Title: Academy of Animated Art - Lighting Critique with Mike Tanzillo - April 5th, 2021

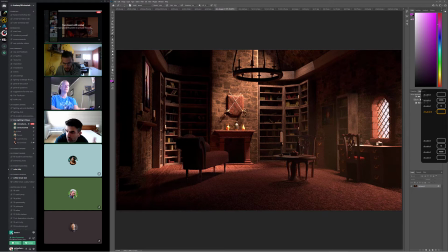(4:08)
I think there can be more either normal or bump or something in there to get it to kind of to feel to the areas in between the brick to fall back a little bit more, like the mortar versus the brick itself. It just feels a little too smooth, but overall that style looks really good.
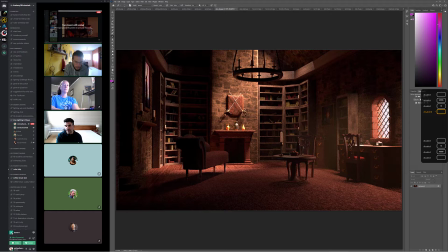(4:23)
This one's looking a lot better. Like overall, I think it's really starting to come together. I do think. So we've got the light coming in here. So this is an interesting one to me, like this hard shadow here from the chair, because the key light doesn't fully get down into it, right?
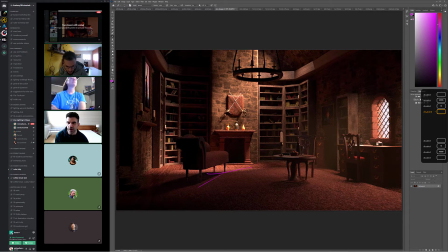(4:43)
Like the key light stops a little bit short, but and even the key light has a softer feel to it than this. So something with a small radius is causing that light, and I would like to soften that quite a bit, because also it's a very prominent shadow.
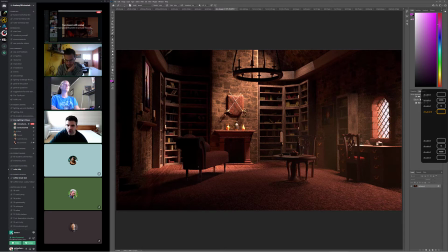(5:01)
It's a weird direction. It's a weird direction, and also like when you see something that's like So the shadows aren't things; they're just absence of light, really, right? So like, that means that there's a lot more light shining here than here, but we're not seeing more light on top of this versus the side.
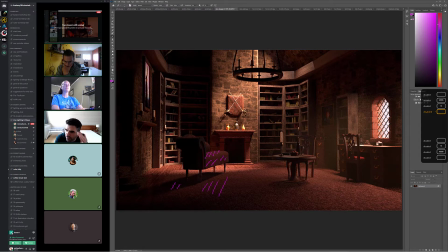(5:21)
I guess like it's a weird direction of it where we're not feeling the intensity of a light that would cause a shadow like that. But so I would just look into what's causing that. But I do want to focus in on some of the really good things,
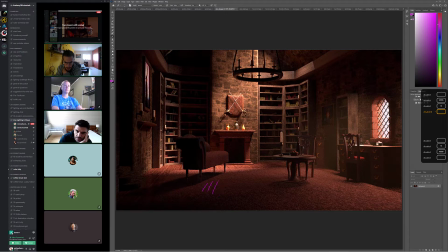(5:35)
which is like that top-down skylight starting to look really good and feel really nice, and it's creating some like bounce into the space a little bit. I still feel like there might be a little bit too much light bleed here in the foreground from some other stuff,
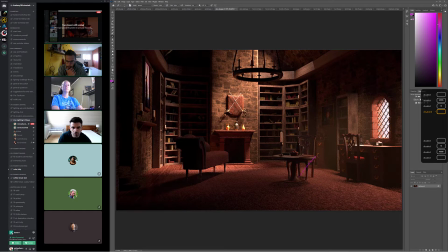(5:50)
because it really all it is now it's more vertical light coming down and just kind of coming through this window. So I'm fine with it being like in this region here. It's just some of this stuff, especially like between this pocket and this pocket, like that should be a little bit darker back there.
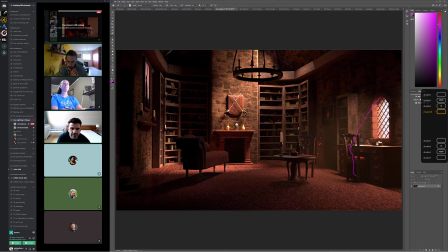(6:08)
All except for, I mean, like it's like this works where there's light bouncing up that way, but anything like down in here should feel a little bit darker than that. Yeah. But yeah, it's starting to really, like, you can feel it, right?
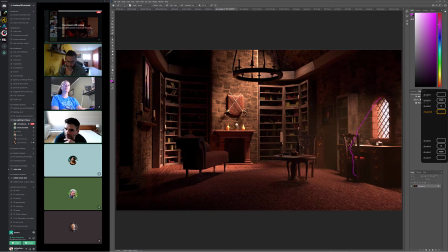(6:25)
Like it's starting to feel more like an exteriorly, I don't think that's a word, exterior light source illuminating an interior space through like natural light. It's starting to really, because like where the key light is hitting directly, like these values look really good.
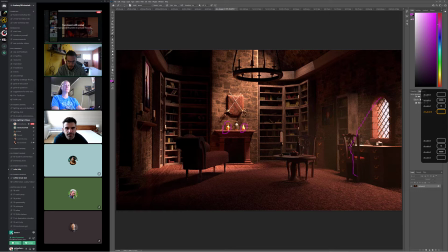(6:42)
They're right on that edge of blowing out, which is nice. And like a little bit there, like you feel the intensity, you feel like the sunlight of it all, and then the secondary bounce is working really well.
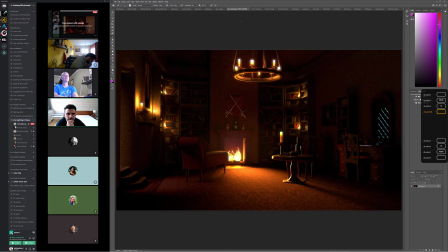(6:58)
So there is that one. We got your night version. I would try and get. Can you get the brick in here too? Yeah, that's now that we like the brick, I'm gonna implement it as well. I think that would be good. And then
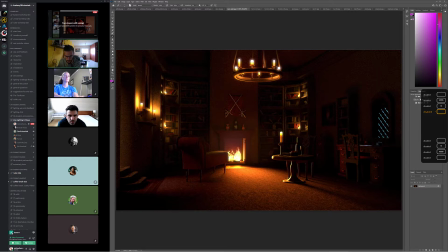(7:17)
I feel like this one's pretty good. Maybe a little bit too much blue right here. There's like a weird haze right in there. And then maybe just soften the edges of the glow on the candles.
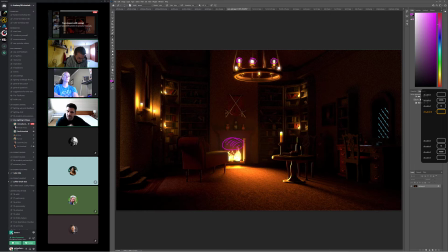(7:29)
It's a little tight, like it's a little like perfect, and maybe just soften that a touch. Does anybody else have any feelings on this one? Silence is good. That's a good sign. Yeah. So I think, other than that, I think this one's really good.
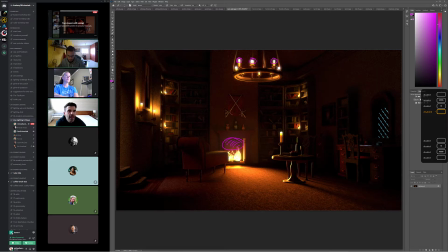(7:48)
Cool. All right. Thank you. Yeah, no problem. All right, so Forrest. So next up we got Kat. So Kat, we have the stills from yours.
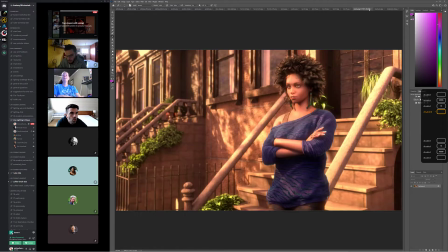(7:57)
One of the biggest things that was
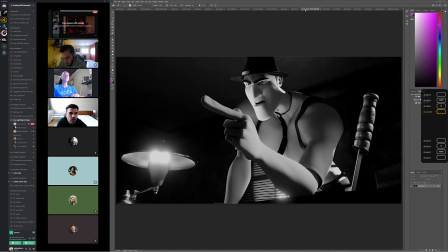(8:04)
one, two. So this was the later one. Wait, which one's the update? This one? Do you remember?
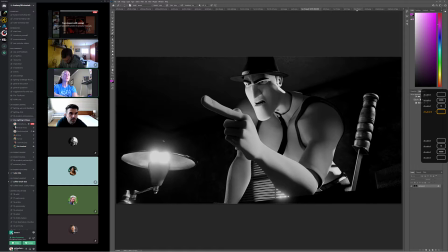(8:14)
Those are all the updates, but there's the one that's probably a little brighter.
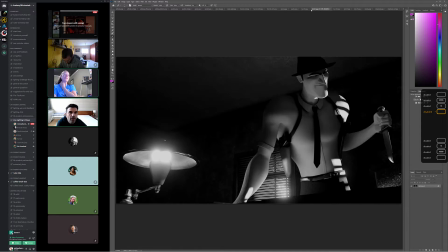(8:20)
That's a good question. Yeah. Well, let's do it the other way. I actually one's just 4K.
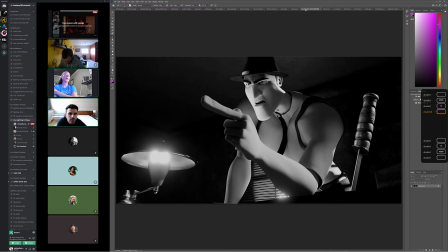(8:25)
They're all the recent ones. One's just 4K, and the rest are low res. Oh, I see. So I just put a 4K one so you could see that, like on the neck, that it wasn't as spotty as it looks like in the low res. Got it. So this one that has a little more brightness, I like better. Whichever one that ends up being. Yeah, that's the new one. Yeah.
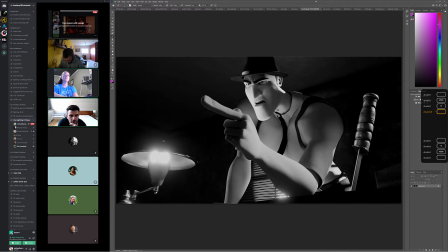(8:46)
Yeah, and I like what you've done with the shirt a lot. That helps out. That helps out considerably.
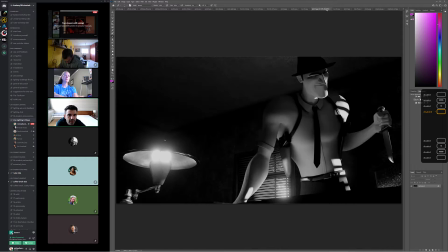(8:51)
Some other things that I'm looking in, it's more like in these poses, like this pose specifically.
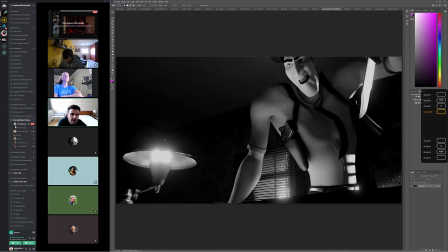(8:57)
It's just the value of his eye is very similar to his skin, and I want to make that brighter. Okay. Like I want to feel, because there's definitely like a value difference between eye white and skin tone.
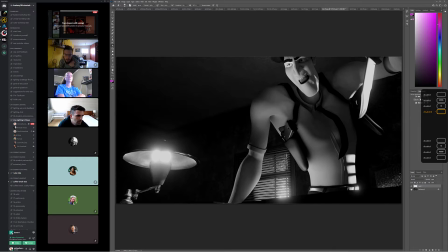But you can actually do that pretty well with, like, if you have it in the comp as a crypto matte, you can just grab that eye white and brighten it a little bit, and just kind of get that to, but I
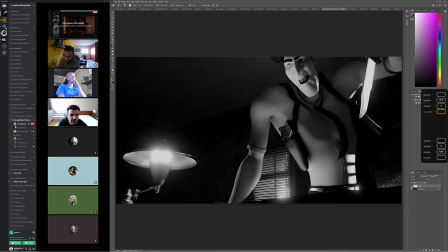(9:36)
wonder just kind of get that to stand out as a different tone than the skin itself, and same thing with the teeth. Just the teeth feel a little gritty, and again, it's more about creating dynamic values in the face. More than more than he should have bright white teeth.
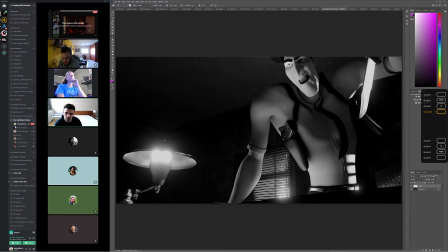(9:56)
It's just that everything's kind of tonally similar, and so you want to create some value differences in there. I think think I know what happened because I had that brighter, but I went back a couple iterations. So the iteration I used may have been the one before I fixed that.
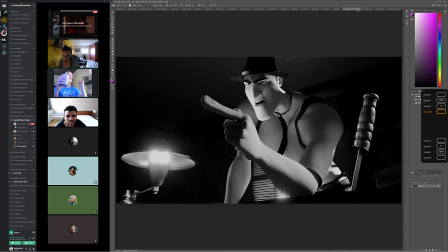(10:11)
Oh, got it. So I'll just go back and fix it again. Got it. But yeah, I think other than that, I think we're in pretty good shape. Are we able to do a render test of the whole animation? Yep, I can probably have that.
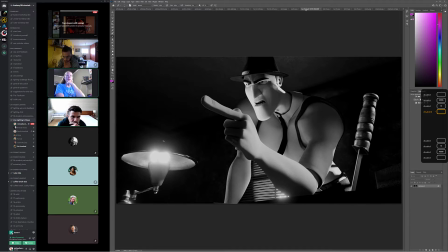(10:26)
If you want a low res version, I could probably have that out in a day or two. I'll just render it while I'm sleeping and working. Okay. Yeah. No, make it work while you're sleeping. Yeah. Anybody else have any thoughts on this before we?
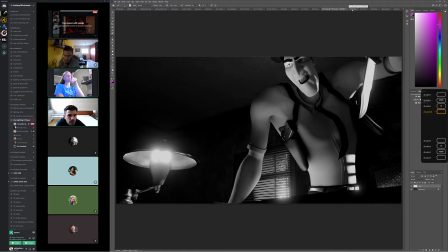(10:38)
Does the skin look better? I got bump on the skin, so does that?
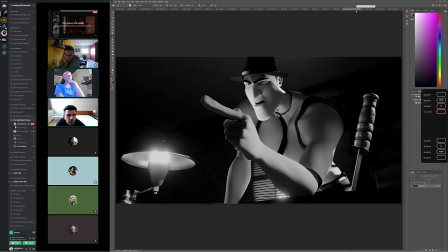(10:43)
I mean, I think the shadows and stuff, it looks just more realistic and less.
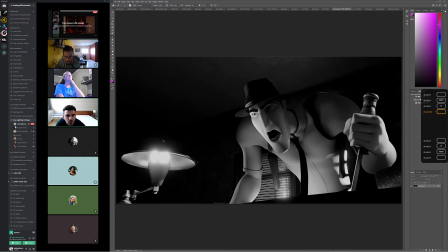(10:46)
Yeah, I'm seeing some value change in the lit areas, which is like it's brighter around this edge and a little bit less in here, which is what we were going for.
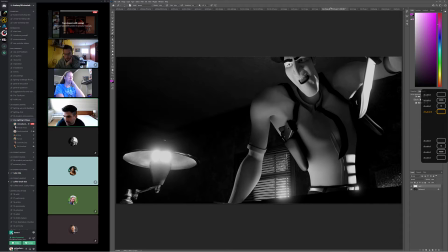(10:55)
Before it was very similar. It was like either in light or not, and having this variation in there really, really helps.
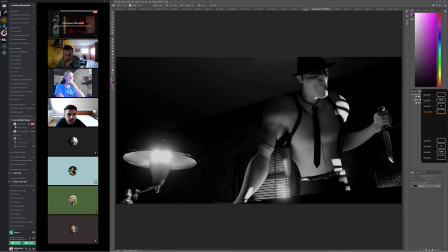(11:03)
And the lamp's where you want it? The desk lamp? Yeah, I think so. Cool.
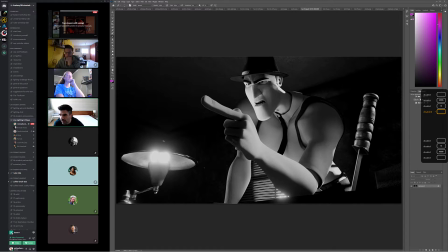(11:09)
Yeah. So we're gonna move on with that one. All right. So we got Brenda, Diana, Forrest. Forrest we did, Diana, and Brenda. Brenda, do we have anything for you today? I don't think so, right? Or do we? Yeah, hey. Hi. I just uploaded the last version, I think.
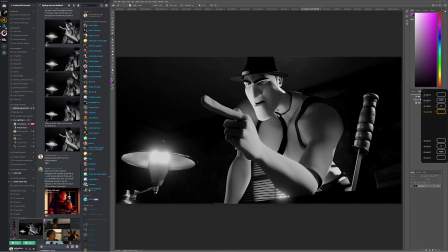(11:28)
Okay. Maybe. Let's see. I did it on Friday, actually. Oh, right. Let's go back up. Maybe I mislabeled it because I thought I remember seeing yours too. Whoa. Well, I think I just went way too far.
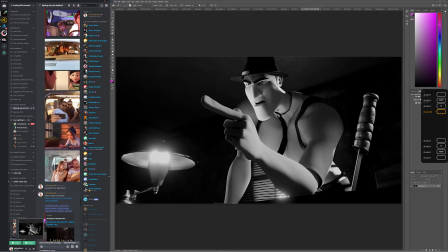(11:41)
Let's start down here. Sorry, this can get squirrely. Give me just a sec.
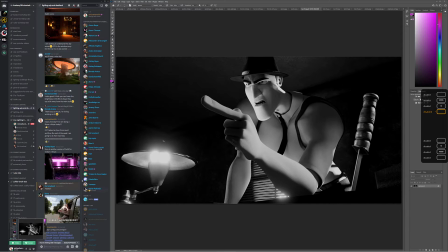(11:46)
Not do it that way. Sometimes it does that when I'm scrolling up. It'll jump back like, oh, you want to go back like 3 weeks? Like, no, I want to go back slightly a little bit. There's a jump to present. Let's do that. All right.
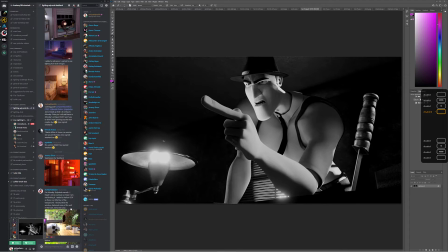(12:03)
A little further. Sorry, Diana's like, right there it is.
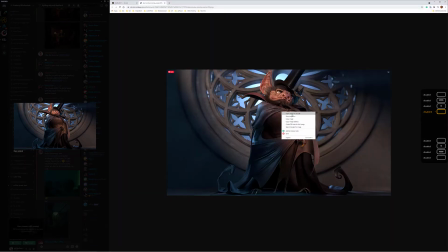(12:10)
Yes. It was only like the change of the background saturation. Oh, cool.
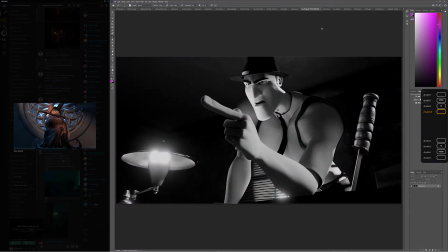(12:17)
Yeah, this looks a lot better. Yeah, that's feeling really good. All right.